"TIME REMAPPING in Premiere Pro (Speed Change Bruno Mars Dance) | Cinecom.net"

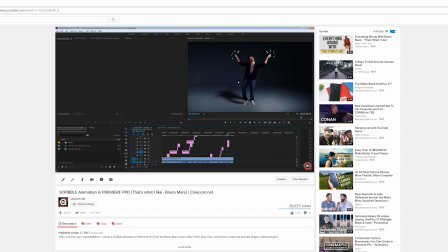Last week, we did a tutorial on how to make the scribble animation effects from the Bruno Mars That's What I Like video clip. Now, it's got so many positive reactions, so first of all, thank you guys so much for that.
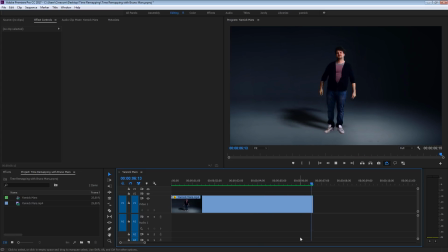Now, many of you were also asking how we kind of did the time remapping, or how Bruno kind of does it. Now, it's done more dynamically, it's not just speeded up, so we're going to have a look in this tutorial at how to dynamically time remap the dance moves from Bruno Mars.
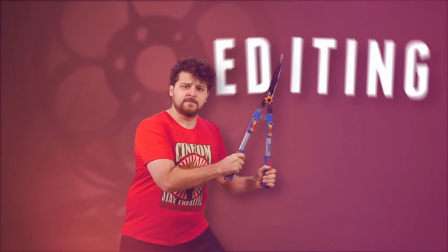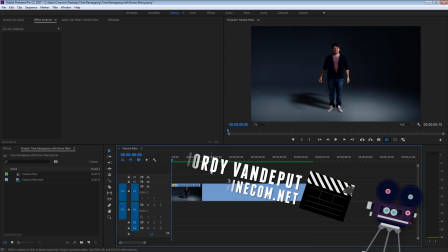What's up, you guys? Jordy here for Cinecom.net, and Jenna is again ready to push out some dance moves from Bruno. So I've got a clip right here from Jenna Mars. I'm going to drag that here into the new item menu to create a new sequence from that.
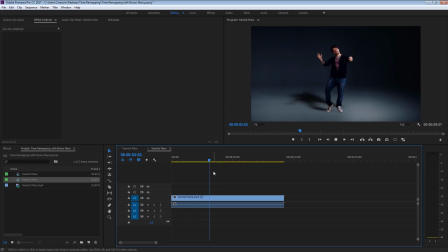So right here, you just got Jenna. He's kind of dancing slow. There's not really power into it, and that's exactly what we want to create.
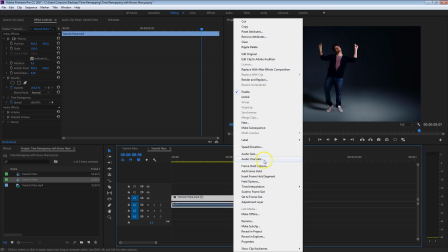So first of all, what we could do is like right-click on this clip, head over to speed and duration, and just kind of speed this up.
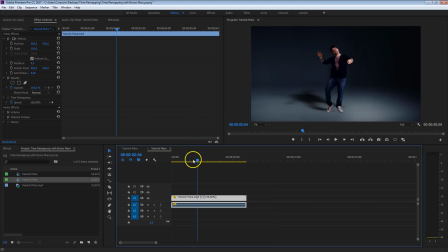So for example, set this to 150%, and when we're going to play this now, we kind of have some more power to it. It all goes faster. The dynamic part is where some movements are going faster as other movements, and that technique is called time remapping. So I'm just going to undo this action, and let's locate that option, time remapping.
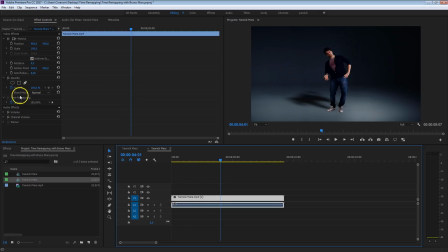By selecting your clip and heading over to the effects controls here, you will see that we have an option down below here called time remapping. Now, we could do that time remapping right in here, but there's actually a more convenient way to do that, and that is by, I'm just going to scroll here in my timeline here on video track number one,
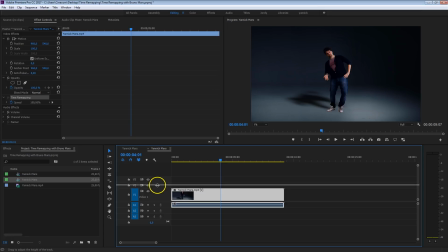just scroll, or you can also just grab that here on top and kind of just push that open, because we are going to create these keyframes on the actual clip. Now, to reveal them, you want to click on the FX button right here, right click on that, and that will kind of reveal a menu from which you can select a parameter to show itself on that clip.
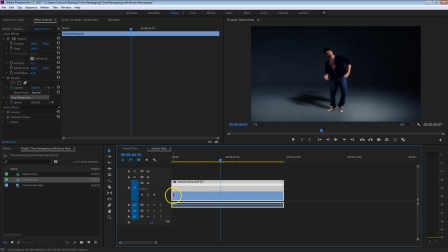And of course, we're going to select time remapping speed. And you can see that it kind of changes here. We're getting this little line here in the middle, and this here is what we're going to use.
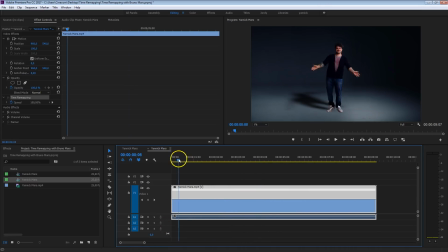So let me just zoom in a bit more. Now let's start from the beginning here. Jenna here is clapping his hands together. And the idea we want to do is every time that Jenna is going to make a move, that we're going to speed that up. In this case, this clap is going to be a lot more powerful if you are going to speed that up towards that clap.
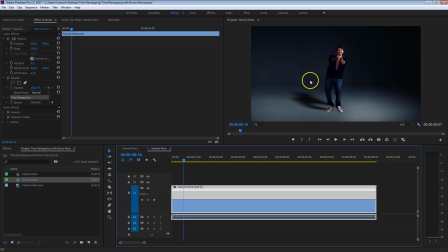So go stand on that last point where he's almost clapping. And we're going to create a keyframe here on this line. And you can either do that by clicking here on this keyframe button to add a keyframe, and you can see that it kind of appears here on top, and I'm going to make that a lot bigger so you can definitely see that well.
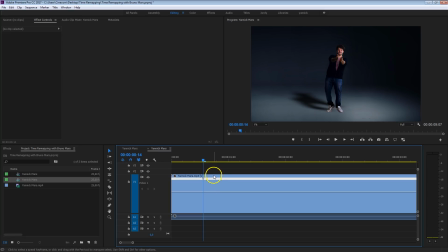Now, this keyframe works very different as normal keyframes. What we're actually doing here is splitting the clip into two parts. We've got a left part now, and we've got a right part. You can also see that with the dashed line right here, and this allows us to kind of speed up the left part or slow it down,
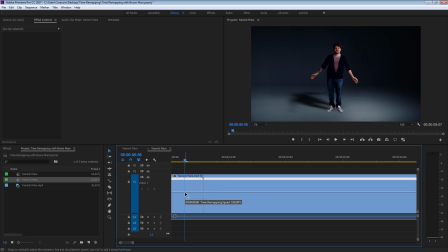or do that with the right part. In this case, we want to speed up the left part, and we can do that by just dragging this line up. And you can see down below here the percentage as well of how much that you are speeding that up.
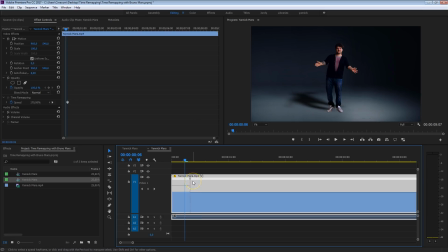So let's just pick something around 170. This is something that you have to play with as well to kind of feel how much that you want to speed that up. So let's play this now. You can see that the clap now is a lot more powerful as it's going pretty fast. And like I said before, you can always go back in here and kind of speed that up a bit more if you think that would be better.
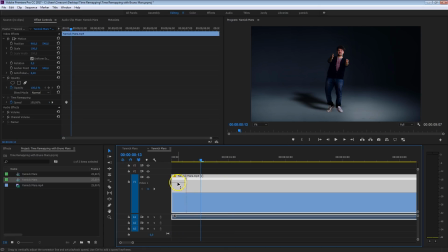Now we're seeing a very big drop here in speed, and this is not so fluent. So what you want to do is kind of open this keyframe up, and you can just kind of do that from standing on either the left or the right side of that keyframe and just drag that open. And here you can see that now the drop is not so harsh anymore. It will kind of slowly fade back to the normal speed.
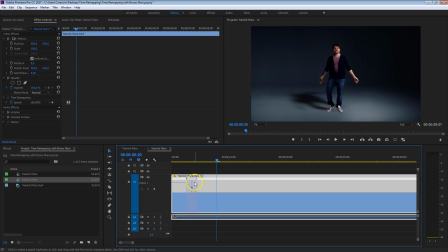That's what it does right here. You can also see this lever here. This is something that you can tweak in even more. By just turning that lever, you can kind of change the curve on how the speed kind of has to change within that keyframe. And this is basically what time remapping is all about. You know, the clap should look a bit better now.
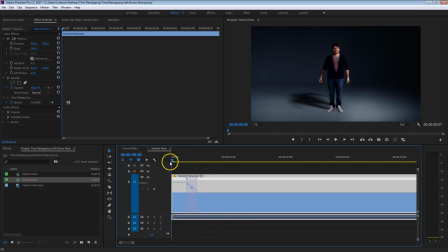We're gonna take a quick break for the sponsor's message, who makes it all possible that we can spend so much time into YouTube. Music has the ability to amplify the impact of your film trailer,
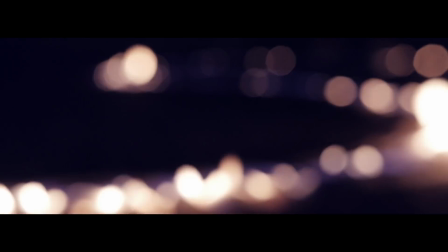taking it from intriguing to unforgettable, from building orchestral cues to powerful electronic anthems.
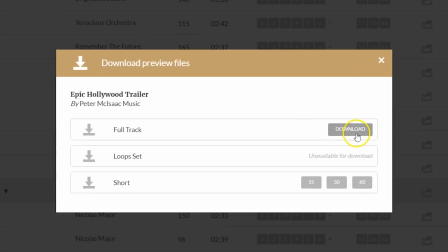Premium Beat have put together a selection of royalty-free music that's designed with your promos and trailers in mind. Check out the link in the description below or head over to premiumbeat.com to get listening.
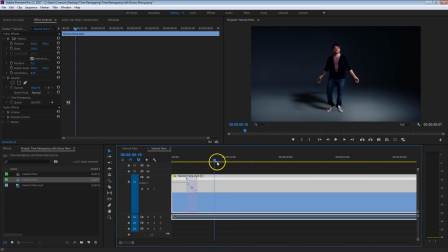Welcome back, folks. So right before he goes with his arms to that second pose, you want to create another keyframe.
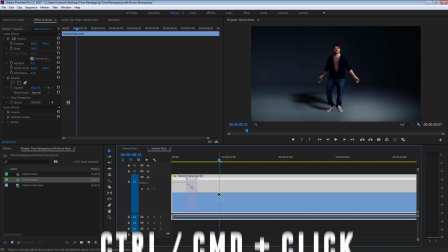Now, we could do that again by clicking on the keyframe button, but there's an easier way, and that is by holding down your control key, or for the Mac users, hold down your command key and then click on that line,
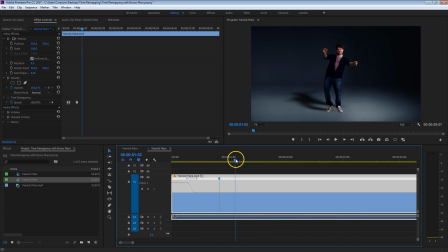and that will create a keyframe as well. So that way you can kind of work a bit faster. We're going to go further in time, where Jenning is going to go to his next pose right here, create a new keyframe. And in between that, we're going to speed that up again by just moving this line up. Now, if you want to be on an exact percentage, like now we are at 177,
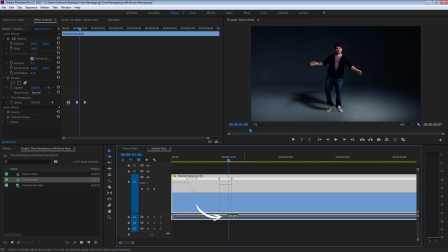and you want to be exactly on, let's say, 200%, but it's not so easy to kind of aim for that.
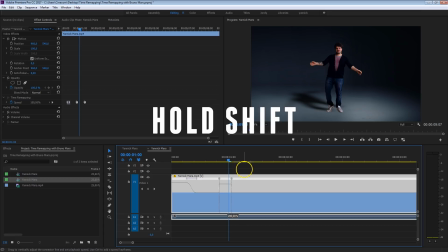What you can also do is hold down your shift key while you're moving this light up and down. That way you can easily go to that 200% as it will kind of snap to certain values.
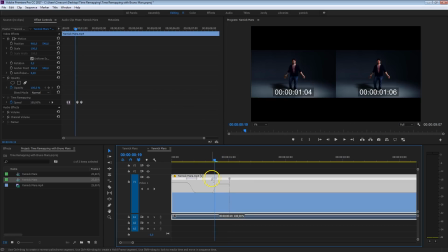Now, like we've done before, we also want to ease in and ease out this time change.
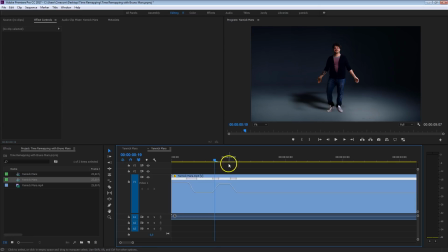And those who've been following me for a longer period know that how much I hammer on this to always ease in and ease out your keyframes. It makes any animation go a lot smoother and look more professional. And this is kind of how we are going to continue doing this. Of course, it's also a combination of the music.
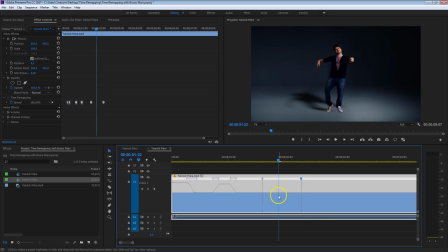I'm not allowed to use the music. I'm not even allowed, by the way, to show a screencast of YouTube of the Bruno Mars video clip. Because here's a fun fact. The video that we did last week was kind of claimed by Bruno's networks, Sony Pictures, etc. And now all the revenue that we're making from the AdSense goes to them. Now, the speed change doesn't always have to be the same.
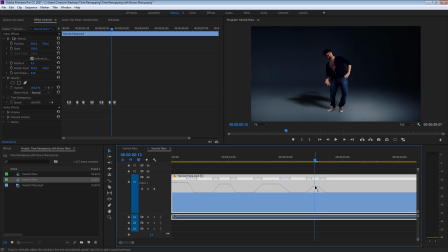Sometimes you can see that I'm just speeding up a little, and on other points I may speed it up more. And those choices are made on Janik's movement. So right here, he's kind of making just a very little movement. So if I would speed up this too much, it will look kind of weird. But right here, he's kind of making a big movement.
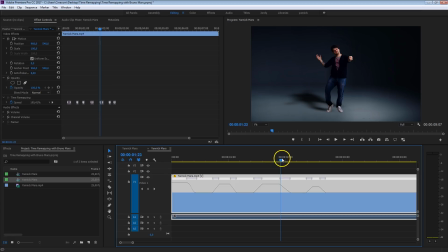So that's why I'm kind of speeding up that more. Now in between as well, you don't always have to go back to the normal speed. You can also say like between two speed ups, if I can name it like that. I'm also going to speed it up a little bit, but not as much as the other two. So here you can see kind of the curve that we're doing.
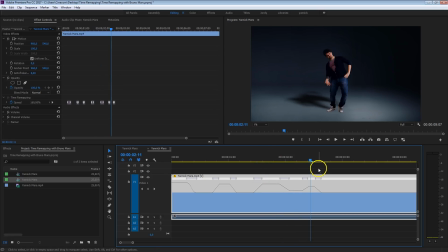You really have to look for kind of a balance where it kind of stays natural, but you still feel like not everything is speeded up the same way. And again, like I said before, I find this to work the best when he's kind of doing movements towards a specific pose. So that is like right here where he's kind of moving his arm, and this here is his pose.
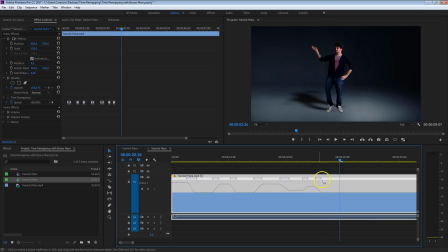So in between here, I'm going to speed that up as well. Now, very often you can also use these ease outs here to kind of go into the next movement. Let me just show you what I mean by that. So very quickly after his next pose here, he's already moving to the next one.
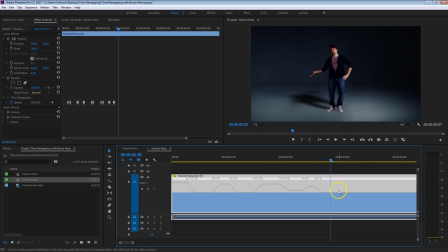So there's not much time here in between to kind of sit back on that 100%. So that's why I'm just going to go immediately to the next speed by moving this up. And now I'm kind of using this intersection right here as the transition to the next speed. So as you can see, I'm working in steps here. I'm going faster and faster. And each time I'm having that transition here.
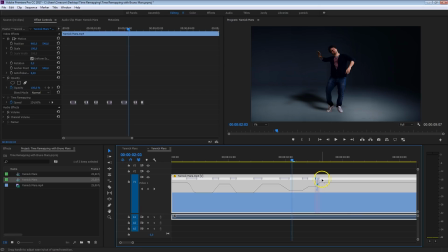And you can always change, by the way, the length of that transition. Oops, let me just zoom in a bit more here. Like that. You can always like make that larger, that ease in or ease or whatever.
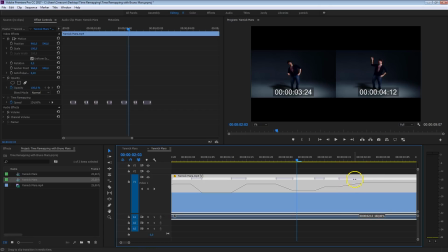Or you can also stand in the middle and kind of move that point to a new position. So let me just play this, and it looks pretty nice.
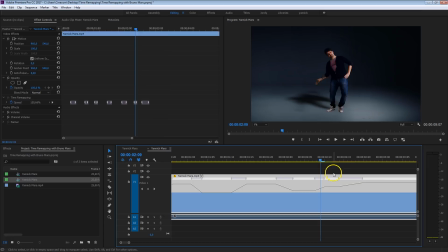Sometimes you want to go back in here, make changes, then play it again until you find the right time remapping. Then here on the next pose, I'm going to bring the time back down. You can see that he's doing a very minor movement here, so I don't want it to speed it up that much.
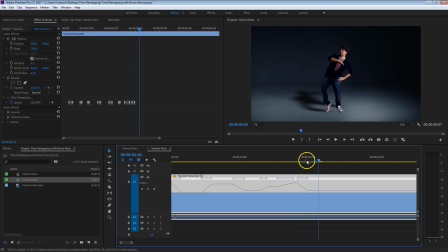So I'm just gonna move that transition as well a bit more to the left so that his hand work here, where it's going up and down, is more at a normal speed. You know, small movements speed it up, that just looks funny. And you wanna make a serious dance movie here. You know, Janik is really considering to compete with Bruno and just beat
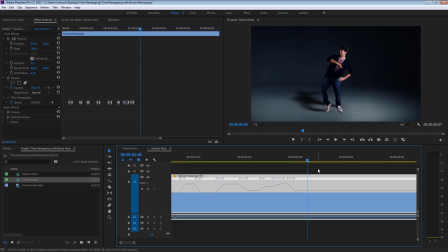him off his throne so that he can complain about his video clip and kind of complain about the copyright and stuff. So he's moving to the finger snap right here. Also, this is a movement that we want to speed up. And now I'm going to go a bit faster. He snaps right there.